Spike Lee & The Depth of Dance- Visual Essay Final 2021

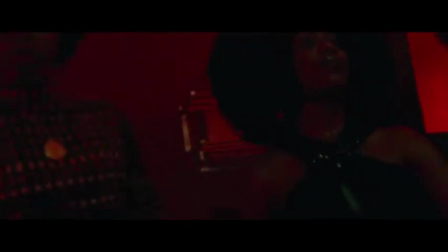12:16 This dance is more to create a close and charming atmosphere of black character and culture from the 70s instead of being used to provide deep narrative significance to the rest of the film.
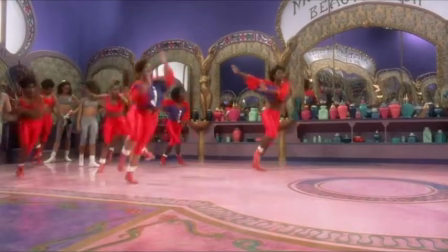12:24 The dance sequences used throughout Lee's film career has resulted in a vast collection of scenes that are culturally and historically
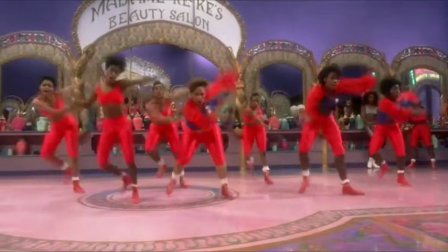12:30 rich and have contributed to his auteur film style whether or not they had an impact on the film narratives that they were featured in.
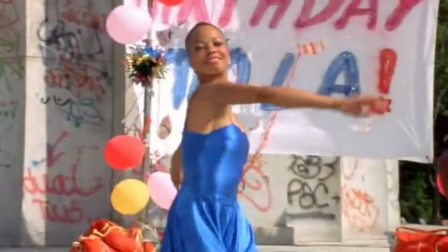12:38 She's Gotta Have It was the start for Lee's inclusion of dance sequences into his work.
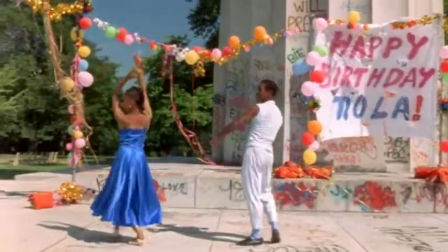12:42 The park dancing was a fairly sophisticated dance that consisted of a synchronized pair but it offered no substantial impact to the narrative itself.
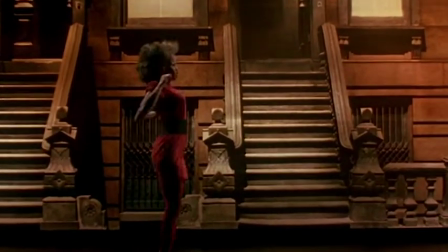12:50 Do the Right Thing featured Rosie Perez dancing alone to fight the power by Public Enemy, a song about racial injustice.
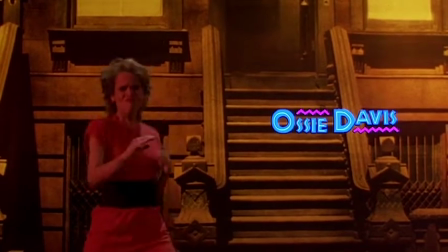12:56 While not wholly elaborate in its dance, the scene foreshadows the themes of the film, like racial injustice and anger, but doesn't have any impact on the narrative itself.
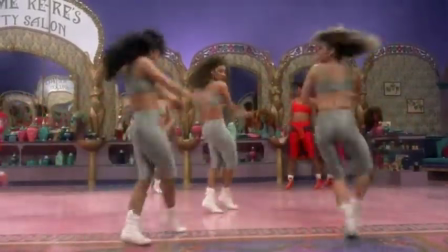13:04 The straight and nappy dance scene in School Days was a sophisticated and long sequence, featuring female dancers tapping and twirling through a hair salon.
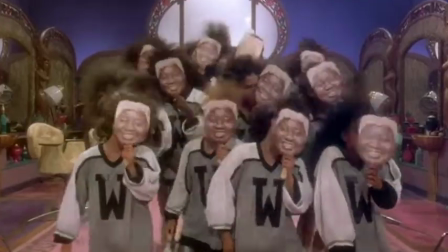13:13 Straight and nappy covered themes of colorism and beauty imagery, but the narrative doesn't expand on them for the rest of the film.
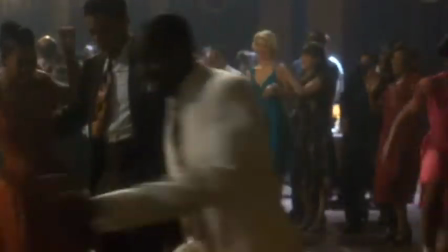13:19 Malcolm X is a prime example of Lee's admiration for sophisticated dance sequences, especially within the Showtime dance scene.
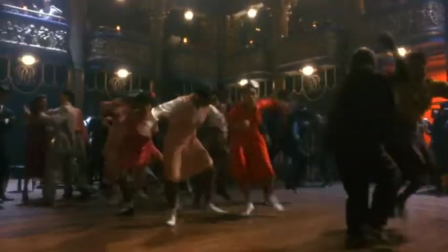13:25 The venue and costumes for the scene were large scale.
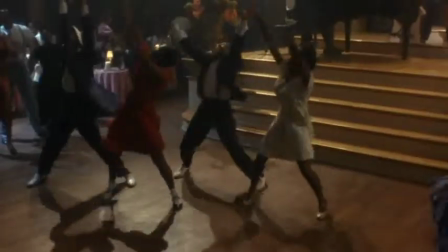13:28 It featured the cultural significance and impact of African-American music and dance during the 30s and 40s, and it also paid homage to independent race films.
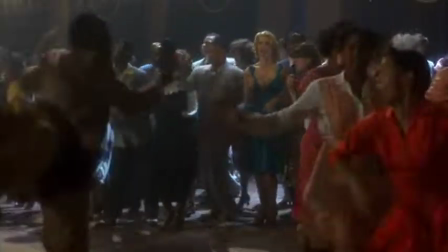13:37 While it didn't contribute much to the narrative of Malcolm X, the scene was important in culture and stylistic choices.
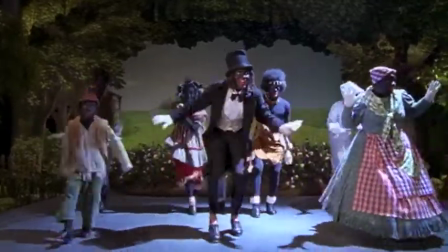13:43 Bamboozled consisted of dance sequences that were important both historically and to the narrative, and they also gradually grew in their sophistication as the film progressed.
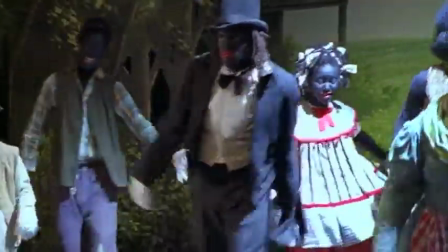13:51 The dances contributed to the narrative by showing how the tap dancing for the minstrel show eventually led to a violent blowout.
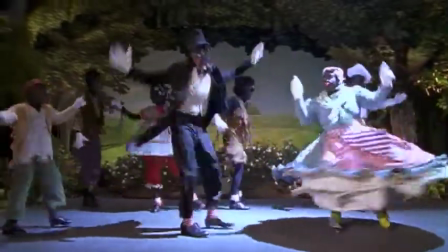13:57 They also recounted how African-American tap dancing was rooted in slavery and how harmful minstrelsy and negative representation of black performers and media can be.
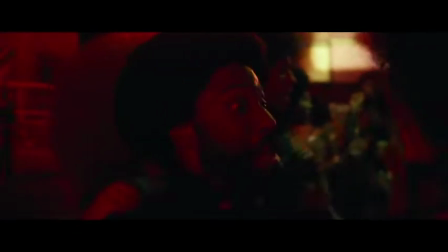14:06 Finally, the club dance sequence in Black Klansman is a continuation of Lee's usage of dance in his work.
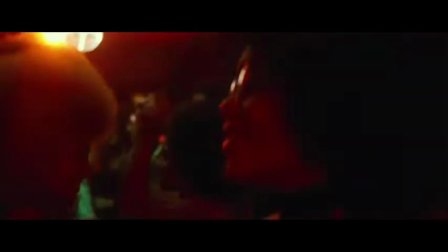14:12 The scene is sophisticated in its set design and camera work, but it is not off the top in composition nor is it entirely used for the narrative.
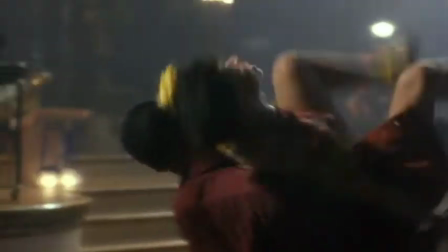14:19 Lee may continue to incorporate sophisticated dance sequences into his future films, and And it's a possibility that they may continue to be put in purely for style.
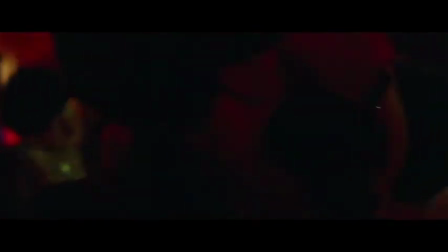14:27 But the dances he has captured so far have been nothing short of a phenomenal experience.